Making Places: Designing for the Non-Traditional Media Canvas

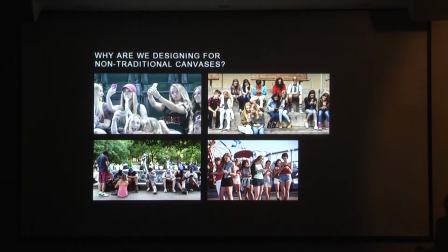[6:54]
I think what we're seeing is that when you walk into a physical space, and that physical space isn't changing with you, that frankly there's almost a disappointment to it. When you enter into a community digitally, your community gets bigger. You're connected to more people, more opportunities.
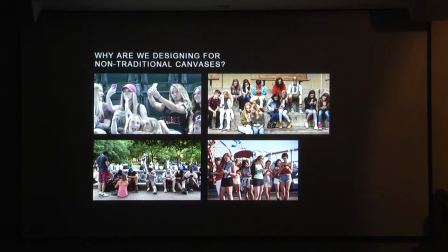[7:14]
And very often when you walk into a physical space, your world gets smaller and is the same as it was 20 years ago. So I think that it's one of the big shifts that we're seeing is this desire for the things that we interact with to be more dynamic.
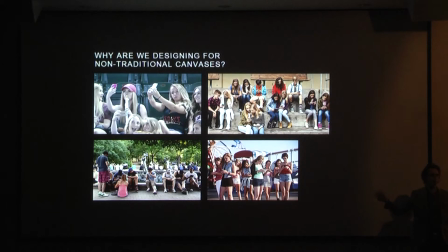[7:31]
And I actually think that selfies are a really great symptom of this. Because what what am I doing when I take a selfie? I'm taking my physical experience and I'm putting it into my digital world.
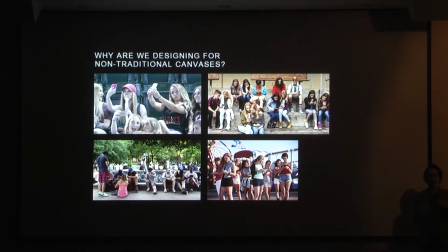[7:45]
This is like that first moment where I'm getting, thank goodness I can now get a little bit of my physical life into my digital life. And I think people are really satisfied, are starting to get satisfied with that transition, that ability to mush between physical and digital.
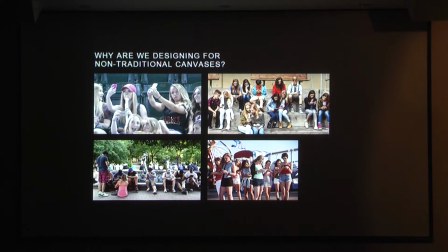[8:02]
So we have to make our walls talk.
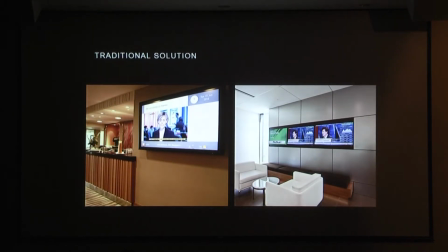[8:06]
The traditional answer to making our walls talk is putting some TVs on the wall. And that doesn't work for a number of reasons. I think that the biggest reason is that these things move at the wrong speed for a wall.
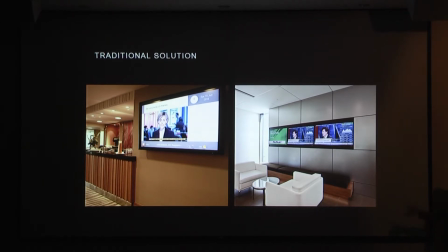[8:22]
A wall isn't supposed to change every 10 seconds, but a TV changes every 10 seconds or quicker. And so what happens when something changes every 10 seconds or quicker? you really have two options.
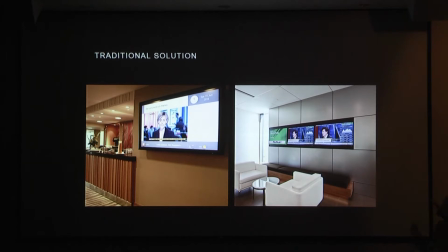[8:35]
You either leave your physical space and you move into the TV world in which now you've gone somewhere else or you ignore it. And those are really the two options. A lot of times these TVs are used to give you some information but realistically we all have
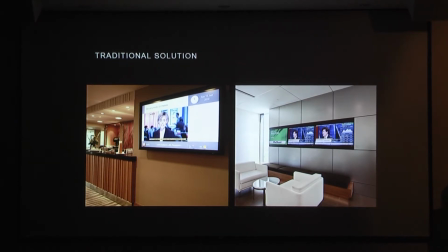[8:50]
a little device in our pocket that gives us much better information than the TV on the wall is going to give us. So while this is the first response to trying to make our walls talk this is the wrong response.
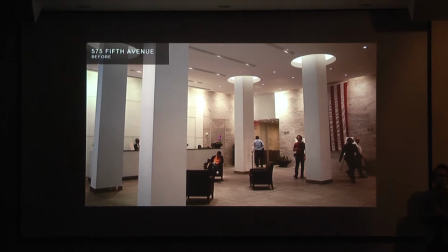[9:06]
So, this is a space that we worked on on 47th Street and 5th Avenue. It's the old L'Oreal building. And this is what it looked like before. And we have these spaces all around us that very deliberately cut us off from the world around us.
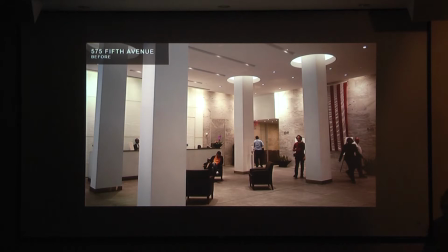[9:23]
These are lobbies and spaces where you went into this building to get away from the masses, to get away from the chaos, to be in something that's, you know, it's a mausoleum that will be there forever. You go and it's got this, like, gravitas. And that's, that was okay.
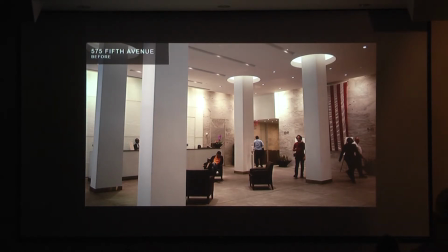[9:43]
But now I don't think it is okay anymore because we don't want to go to a place of work and feel cut off from everything that is around us.
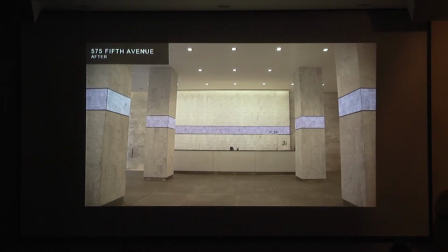[9:53]
We need to go into a space and feel like going into this space This clarifies the things that are around us, connects us to the things around us, and makes us feel like we're part of a dynamic environment.
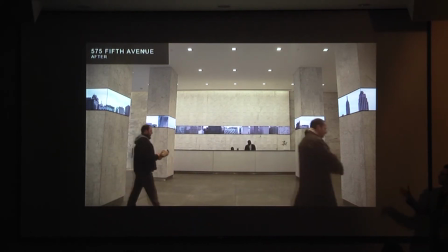[10:05]
So in this building,
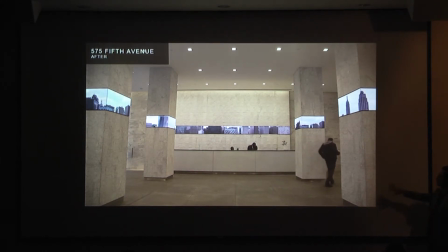[10:07]
we recloud the lobby with these beautiful marble panels, and then we pretty much took a vertical, a horizontal slice through the whole lobby, stretched the lobby out 18 inches and put in a digital window that looked out onto Midtown here.
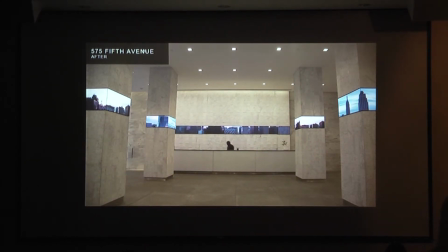[10:24]
And we created all this beautiful custom footage shot off the roof of the building that enabled you to see the excitement of Midtown and all of the things that were happening. And as the sun set and the lights of all the windows, these beautiful square windows that go on into infinity to come on,
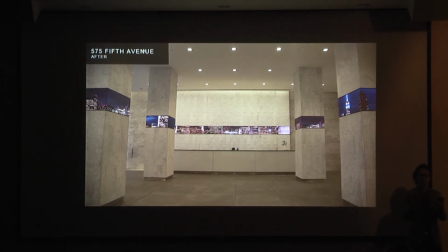[10:42]
they actually form the last five days of the Dow Jones S&P. And so there's this beautiful play of the vigor and the excitement of Midtown with
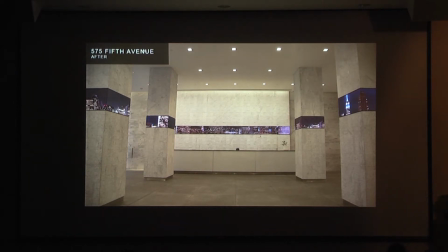[10:55]
actually giving real-time data of the energy and the productivity that's happening all around us.